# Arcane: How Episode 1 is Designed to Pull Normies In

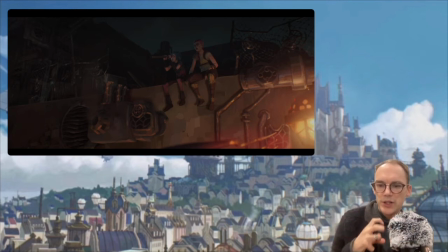20:26 So again, you see this kind of relationship between the two, these little character moments here that is just really good at fleshing out not only Vi and Powder, but the other two, Milo and Clagger as well, and what's going on in this world.
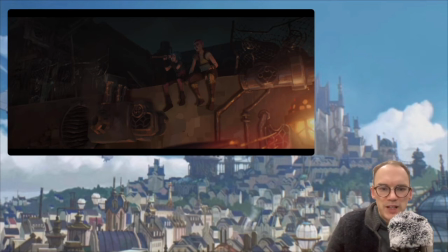20:45 It's just a nice, heartwarming scene that after we finish that, then we gotta change, and we thrown in right to the bad guy.
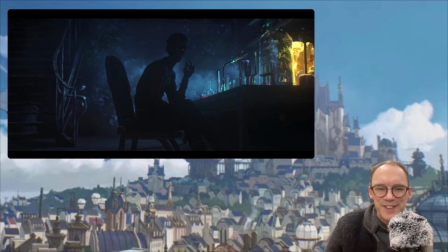20:55 And this is wonderful here because like, if you were to like show, okay, this is the big bad guy, you couldn't have done it any better. Of like have the guy start off in the shadows with this glowing eye of menace.
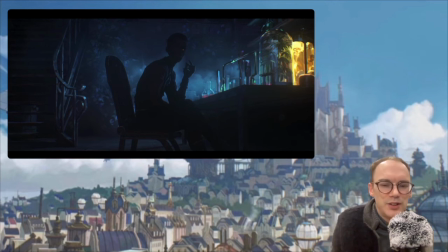21:14 I mean, the voice acting here is just like arrogance, menace. It's just like oozing just right out of the voice. And what the character does is just obvious to see this guy is just like big trouble.
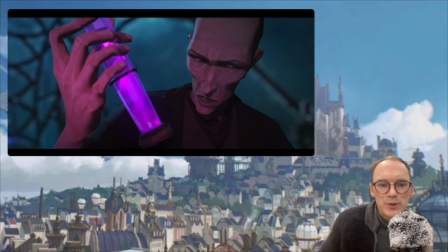21:33 And then you're shown the doctor. So obviously the typical mad scientist type of guy, and he's got some sort of liquid that kind of seems evilish because of the coloring and everything.
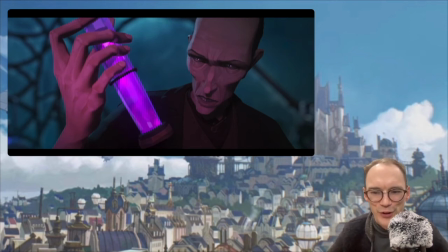21:48 It's like kind of an evil, dark, purplish type of thing. So which is interesting. Like if it was like a green or orange or blue or something, it probably people would have a different opinion on it. But it's kind of like this kind of malevolent purple type of thing.
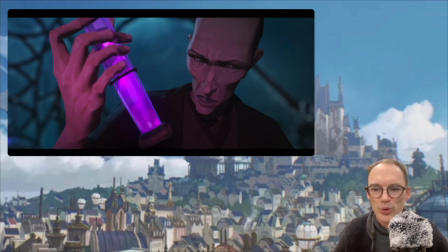22:08 And then of course what happens is basically a cat gets killed. Now there's a kind of a typical trope. If you've ever read any of the books on
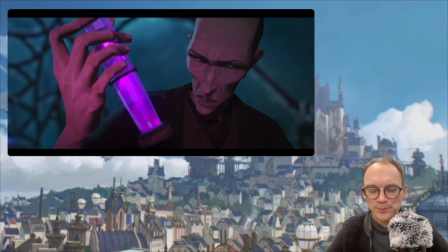22:20 basically writing for plays or movies, it's like save the cat. And where the good guy, does something very nice to save the cat. But in this case, the episode, they kill the cat. So it's like, these guys are the bad guys, okay? Just so you know, cat got killed here.
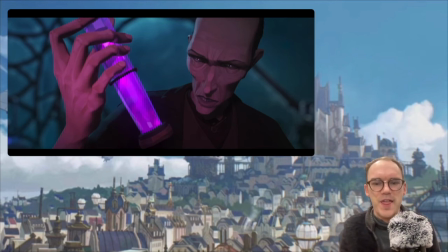22:37 But what is kind of interesting is that the top bad guy, which is Silco, didn't exactly like get Deckard, who is the guy who fought with Vi early on, killed or anything.
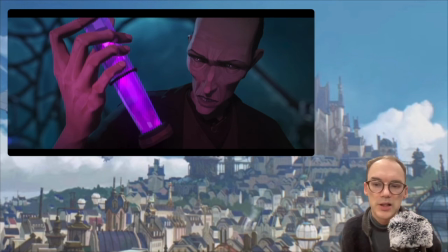22:55 He didn't like murder that guy, but the guy gave him information. Okay, you got information, give food, you go away. So it's like, this guy isn't 100% evil, but that's, most people are not noticing this because the music and just the direction
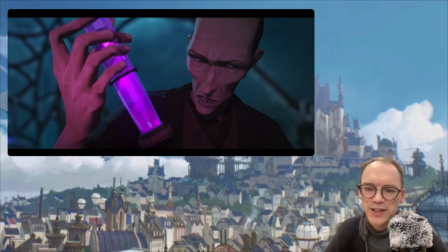23:10 and just the pure menace of the guy's voice is like, this is like the big bad boss with the big bad scientist. And how could you get, even more like completely like top villain if you have like an underwater base here?
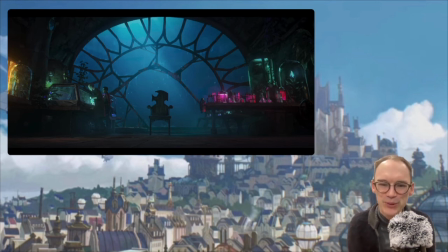23:28 This is like pure straight out of James Bond. So, you look at that and it's like, okay, this is just like pretty much clearly set up. Okay, so initially we thought, okay, the bad people were the people who are,
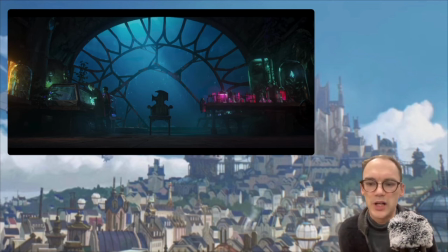23:44 at the top, Piltover, because they have these really arrogant, crappy cops who are like brutally killing people. So there is some sort of conflict going on there. But it's like, you got people like Grayson who are more pragmatic,
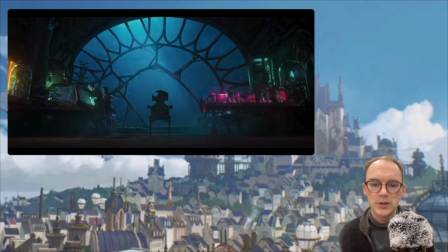24:01 and you got Vander, so maybe like something could possibly be worked out in some way. But then you got this, Silco guy who wants to go in and just kind of screw things up. So that's kind of like the story that we have initially set up. So that what we think here, okay, is the basic conflict is not exactly between the Undercity and Piltover. It's going to be between Vander, Vi, and Silco. And how is that actually going to come up?